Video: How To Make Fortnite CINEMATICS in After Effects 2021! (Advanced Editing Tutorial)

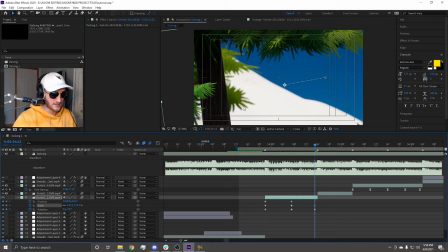I'm gonna keep zooming in and then go left around here.
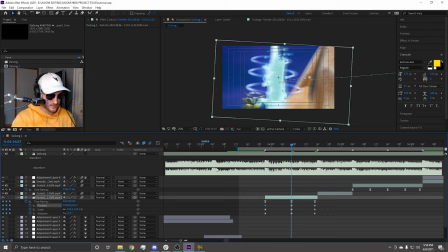So starting off with position, click on position or click one of the keyframes, go in graph editor, and you'll see the position is very weird.
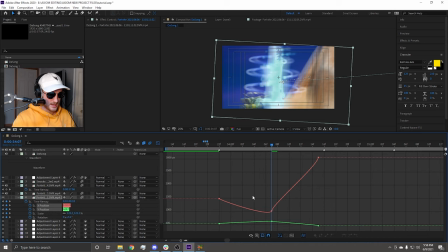That's just what position does. To fix it, you just have to separate dimensions and then F9 it. We have X position and Y position now.
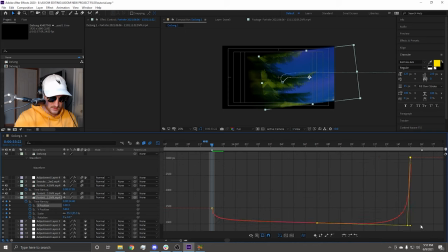So now we can individually tweak these to our liking. Shift drag these down here, come there. Now it's gonna look weird because your other attributes are linear, not graphed correctly. But once you get all of them, it turns out very nicely. So this is my scale graph. As you can see, it's just always going in because that's what the cinematic requires me to do.
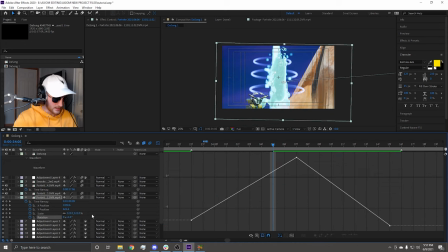This is the way it looks. It looks like a time remap curve. And our last one is rotation, F9 all those. Or if you don't have an F9 key, I don't know why you wouldn't. Then you don't have a keyboard, but keyframe assistant, EZs.
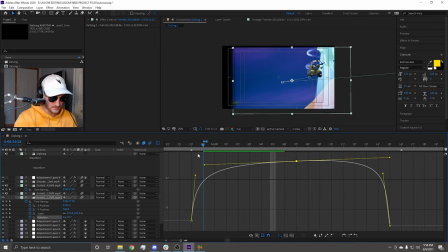And then put these somewhat like a U-shaped curve. So this is what it's gonna look like.
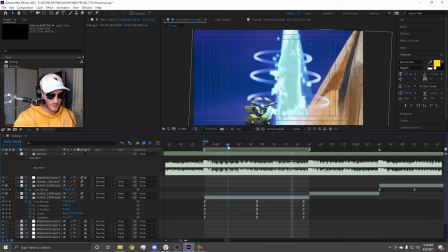As you can see, there's a lot of motion blur going in, and we're going to put on even more after.
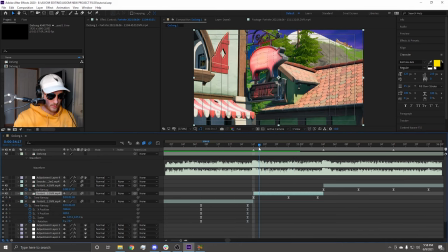All right, second sin. Since we are going to the left, we come from the right. Same thing, SRP, position, scale, rotation, keyframe in the middle.
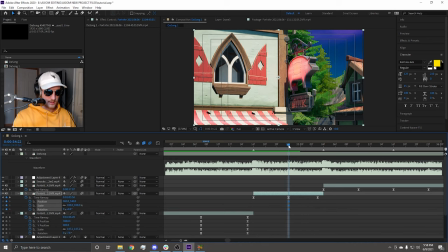Try to line it up with the time remap keyframe so it's not offset in any way. So we're starting from the right, positive. I'm going to keep this somewhat at 100. It's coming from the right, and it's moving in, and it's going to go to the left, negative.
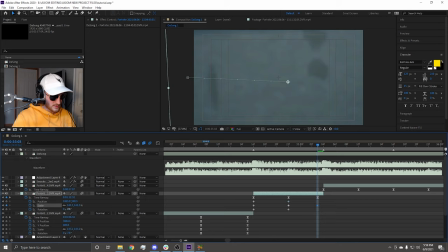Try to focus somewhere over here. We're going to zoom in, rotate positively, and then go back to the right, separate dimensions.
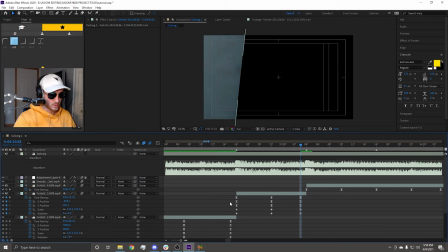Now, a trick you guys can do if you have flow script, this is how I quickly do it to preset them so I don't have to move them as much. So I don't keep these like the way they do. I made these presets. They're just simple. So this graph is something like this.
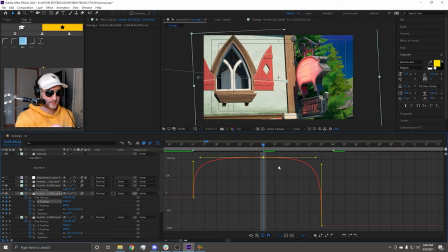So it's just exponential graph. And this one is going to be something like this. So it will pretty much in the click of like two buttons, you'll have a perfect U-shaped graph that you will only have to minorly tweak. Don't leave them like these presets are, okay? They're just there to make it easier so you don't have to EZ's them, go back, EZ's, keep going to all of them, and then tweak them fully from Easy Ease.
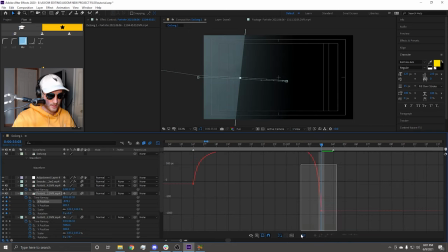So they're already pretty much done when you're pan cropping, but I always minorly tweak mine just to make them flow.
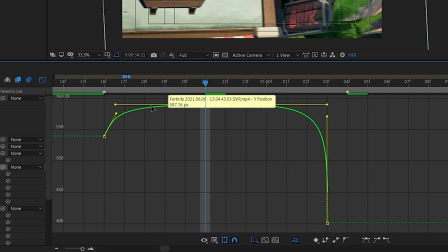And as you can see, all my pan crop graphs, they are never straight. They're either this way or down.
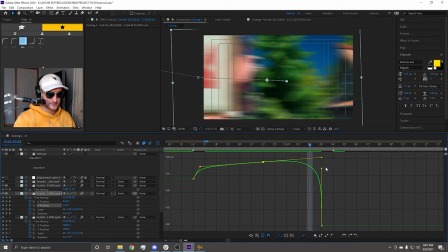Okay, on these, they keep going the way the cinematic is moving. Emulate the camera movement with your pan crop. You don't want it conflicting with the camera movement, or else it doesn't really flow. Then alt drag this one out, this one, something like that.
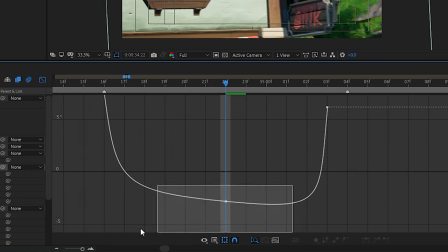Rotation, alt drag this down a little bit. Got smoothness.
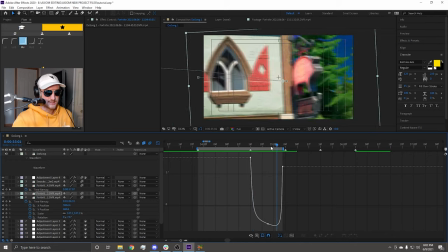These are two sins with pan crop. As you can see, it's already flowing so much better than when it wasn't with pan crop.
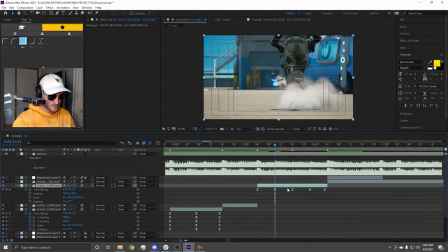Now onto the leg sin. Let's go. Last sin. SRP. Bring up timer map as well. Hitting shift U. Take these.
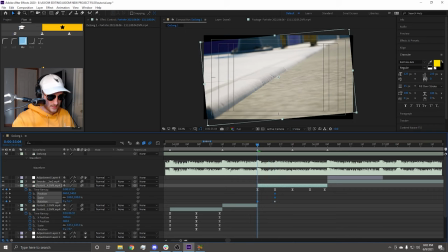Keyframe them on the first one. We're starting from the bottom left. Go left with rotation a little bit.
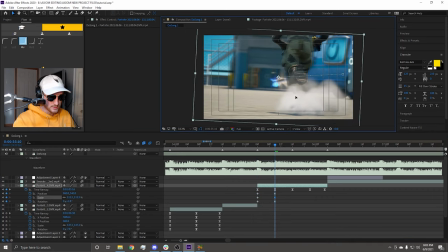Go to the left. Scale it out a tiny bit. Rotate it to the right. Try to keep these in the frame a little bit.
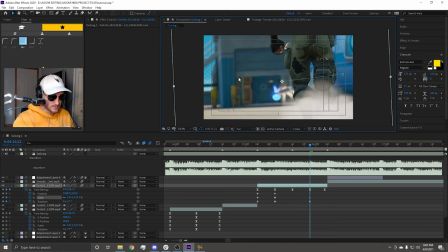Yeah. And then next beat, we're going there. Scale it up about right there. And then we're going to keep going straight.
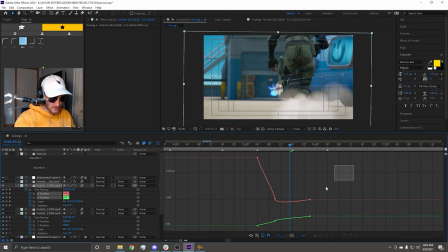This is, we're going to go into position, separate dimensions. We do pull this one down, pull this one over. And in this one, we don't even have a keyframe in the middle and we don't need it. Click this one so you can zoom in while hitting control, scroll wheel, and then make a nice S curve while keeping the graph moving at the same time.
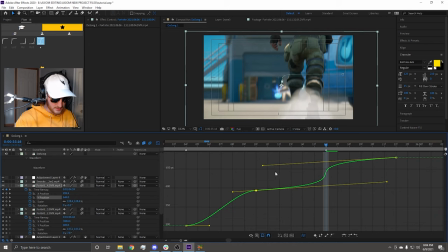Make some S curve on this beat and then make this around like this. Now we're on the scale. Same stuff. Put this up, this to the left. This is going in and then go here. And we're gonna keep going like this. Alt drag this, it's linear. Put it up. And this one, it's going in a lot.
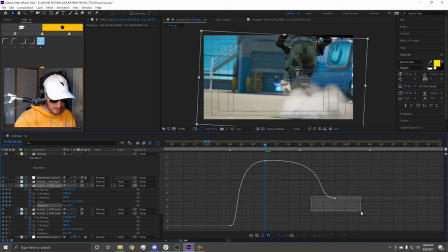So last one, rotation. Alt drag, make an S curve, make this one up.
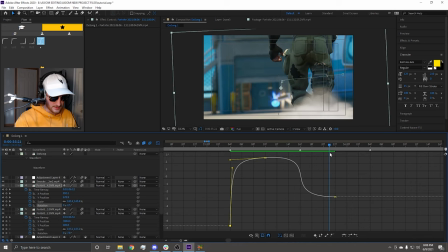And now you have this. And then that, then it's gonna keep going in to the scale.
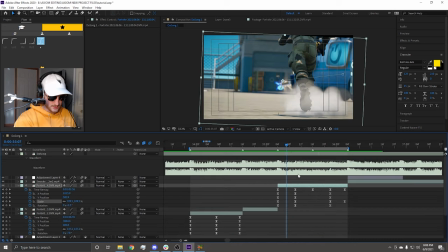I think this scale is actually keeps going in too much. So there we go. So on this one, we need to put X position for a longer time up here.
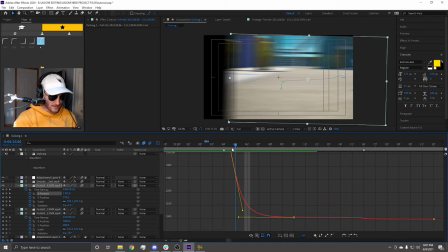So it will take longer to get there and ultimately having more frames leading up to where you focus on the subject.
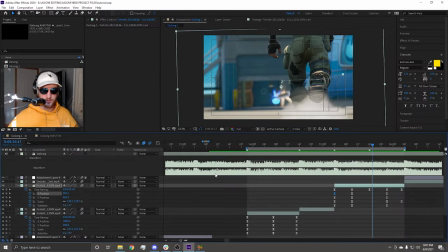All right, I'm vibing with that. So after you do all the pan crop, or before you do the pan crop, I usually do it before, but I just wanted to show you guys how this looks every step of the way.
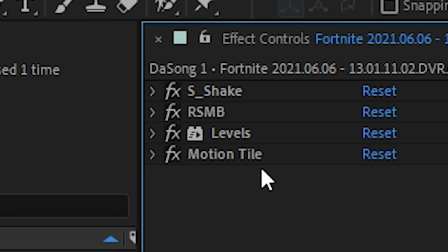This right here is everything I put on my cinematics. Motion tile, for the motion tile, obviously.